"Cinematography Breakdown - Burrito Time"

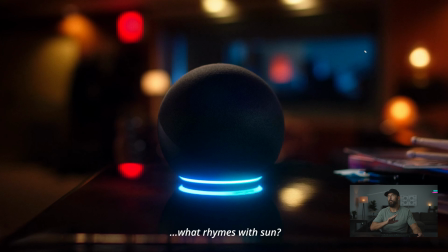(4:09)
Imagine if those aren't there and it's just some boring, flat wall, you lose all of the interest back there. And although we don't want people looking at all that interest, you can feel it when you're actually looking at this. When you're watching the commercial and paying attention, you're like, oh man, this is, it feels like it's in this world that is interesting.
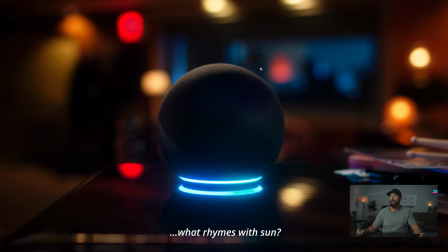(4:27)
Interesting world, interesting product. People are going to buy more. I guess that's the sales pitch. But we've got this nice, soft top light. Then you feel there's this source coming from the left-hand side. It's like you're not doing anything different. You imagine this is just a human face, right? There's also something coming this way, it feels like. You're not doing anything different than lighting a human face.
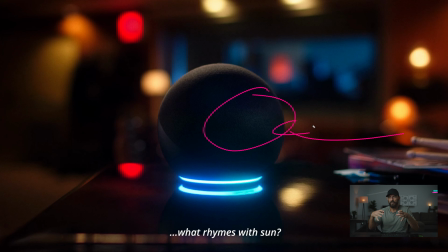(4:47)
It's just the spread and then where it sits on the actual surface that you're going to be playing with. Again, this is also a nice surface. Why? You get those reflections. Reflections are cool. Why? Because just like when you're doing night work and you do a wet down on a street, It gives you free level.
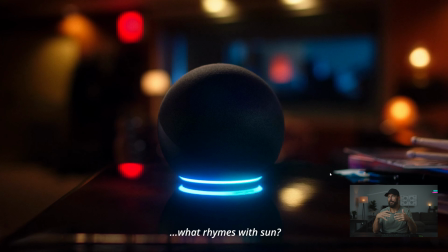(5:01)
It gives you free reflections. Free, it's bonus depth without any work, except finding the right height, right? Because as you, again, as you come down, what happens, this reflection gets more and more prominent as you come down.
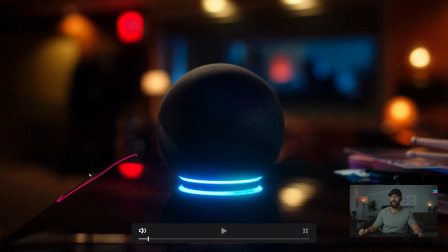(5:13)
This one gets less and less prominent. So it's just finding that right angle and then measuring, you know, finding the distance, because this thing is obviously very portable. It's a small little device, and you can put this little table anywhere you want. Like, all of this stuff has been placed, so you get this nice window in the background. We could be 5 feet closer.
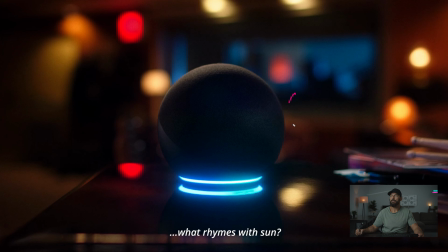(5:32)
Then you lose all of this. We could be 5 feet further back. Then that's too far away. Like, it sits in a very nice spot, so it's not just about the product, because the product lighting is really simple, right? Again, it's just a face, especially something round like this. It's like, okay, we're gonna need a little top light.
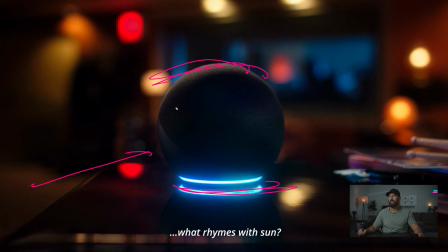(5:48)
Let's make that a different color than down here so we can have some color contrast. We're gonna need a little bit of push on the key to just give it a little bit of level across the way, but we don't want it to feel too sourcey. So what do? We just make it softer, but we need it all to fit in.
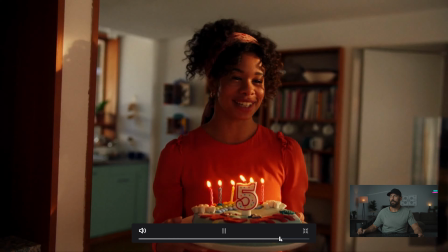(6:03)
So now, let's see, we've done that. Let's go to our last product shot, which is here amongst the dancing children.
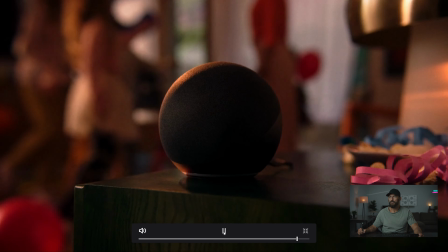(6:11)
Ba, ba, ba. Here we go, hugs, kisses. Boom. Man, that is a product shot right there.
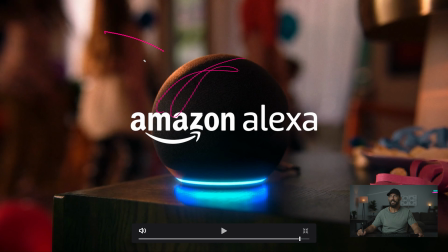(6:18)
That is nice. You got the nice colored light. Doesn't make sense. Not really. You got the cool blue, and then you got this angle here. Just enough of the background sort of in focus to get that we're still in this room.
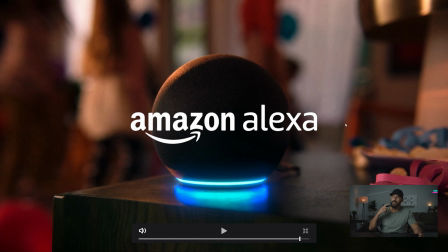(6:31)
I like these little art decoration pieces as well, even though that's probably, you know, it's not the cinematographer, but it's that communication back and forth around the camera when you're looking at everything. You shout out over to the production designer or the art director, like, hey, why don't we just move this here? We get this little stack in the background. And again, not complicated, right? We've got our little bit of ambient key there.
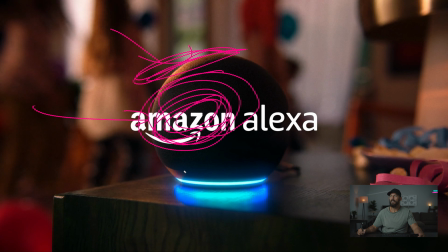(6:51)
We've got our backlight that's colored. And then that mixes in with whatever's happening here on the ground. Plus, we're setting it all to the ambient back there. Really, really nice, really simple. I will say, the only bit of advice I would have, if you have not done one of these before, and I couldn't figure out, it's hard to figure out if they're actually doing it in this commercial,
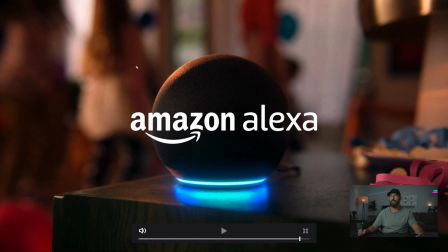(7:10)
but normally, if you don't have these dancing children in the background, what you would do here is, because let's roll through it here.
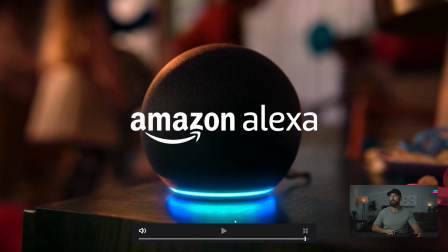(7:19)
If we roll frame by frame, where does it stop? Right there.
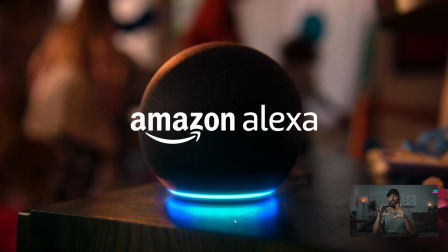(7:24)
Like, the end frame is generally the most important frame. And you can imagine how, well, you can just look at the image, how shallow the depth of field is here. You're asking a lot of the focus puller to be able to pull this off. So normally what happens is you would run this in reverse, right?
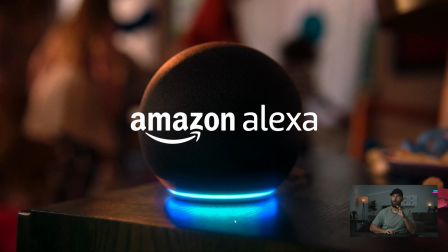(7:41)
So you would start here, then the camera would, you stay there for a second, then the camera dollies out,
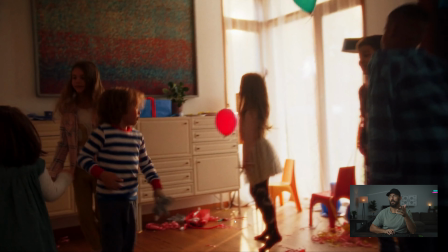(7:46)
and then for the actual take, or for the edit, you just play it in reverse. And then you nail the focus at the end, which is the most important part.
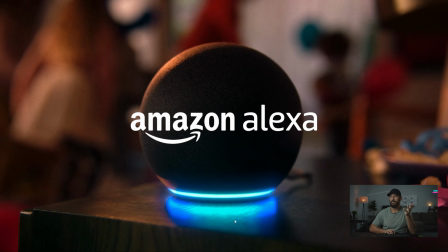(7:53)
Okay, that's the trick.
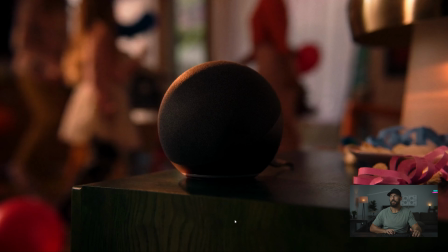(7:55)
Now, it's hard to do if you have people in the background, because you don't know, like, are they actually dancing in reverse?
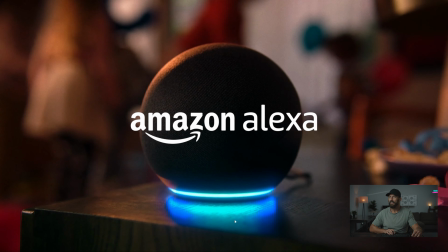(8:05)
I think they might be.
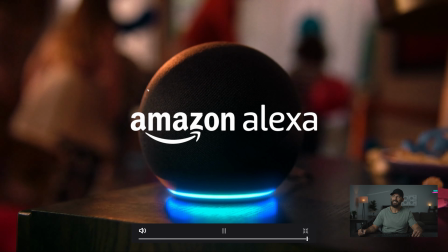(8:07)
I think if we look at it, definitely feels like some of those dance moves, especially that guy at the end there, the way he's running, I mean, it's so blobby.
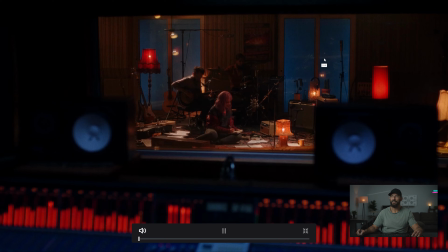(8:15)
It feels like it's backwards.